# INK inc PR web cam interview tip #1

Brian with Inc. Public Relations here with some simple tips on how to do effective web camera interviews. This advice works just as well if you're doing an interview for CNBC as it does if you're just having a plain old web conference with your coworkers. The first and most important piece of advice: back up.
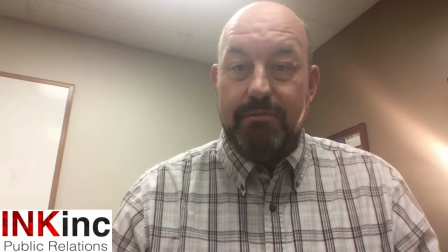This is the view that we're seeing a lot in webcam TV interviews and what happens a lot when you do a web camera meeting,
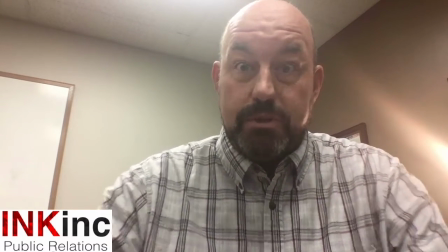and that's because this is how we sit next to our computer with the screen very close to us and with the camera pointing down below.
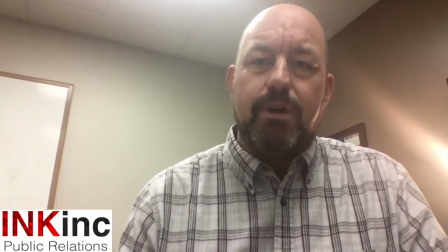This is bad for a couple of reasons.
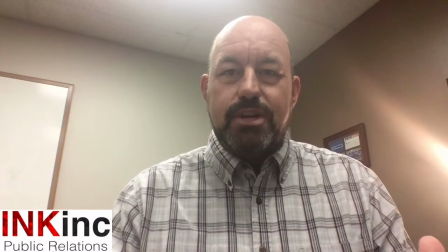Number one, the framing of you does not match the framing of the person who is interviewing you,
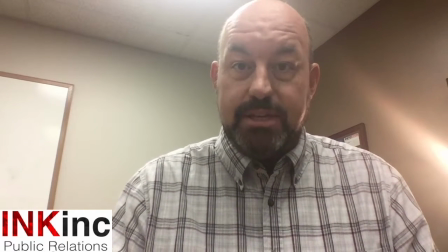the professional people on TV. Let's take a look.
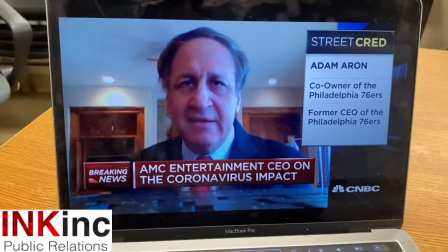This is an interview on CNBC with the CEO of the AMC movie theater group.
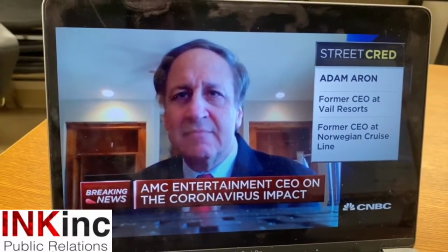Look at how close he is to the camera and compare that to how far back from the camera the professional interviewer is.
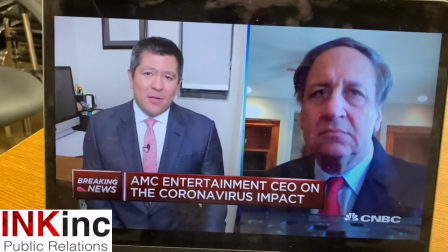See, he's back, there's lots of space for him, and it just looks weird when the two are side by side.
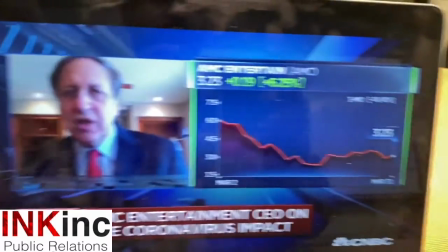It looks like the CEO of AMC is doing a web camera interview from his basement.
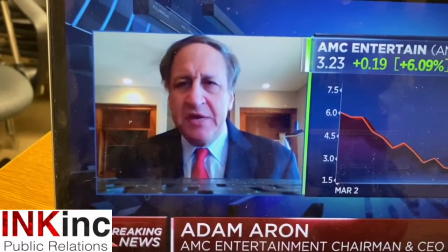Now, we all know that in these times that is likely what's happening, but whatever you can do to make it look more professional is going to make you look better.
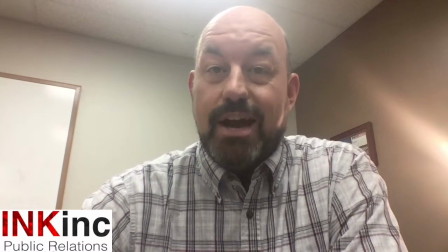The second reason this view is not great is because, well, the view is not great.
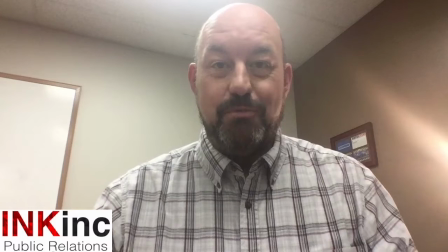This is an unflattering angle with the camera down and you looking down. Think about the difference between when you take a selfie of yourself looking down and one where you're looking up. There's a big difference. If you back up a bit from the computer and consider raising the computer, if possible, setting it on some books or an empty Amazon box, you can make your framing more resemble that of the people who are interviewing you, and it's just a more flattering angle. A good rule of thumb to use is if you can see more of the ceiling than you can of the wall behind you, you are too close to your camera and the camera is too low. In our next video, we'll take a look at a couple other tips: lighting and background.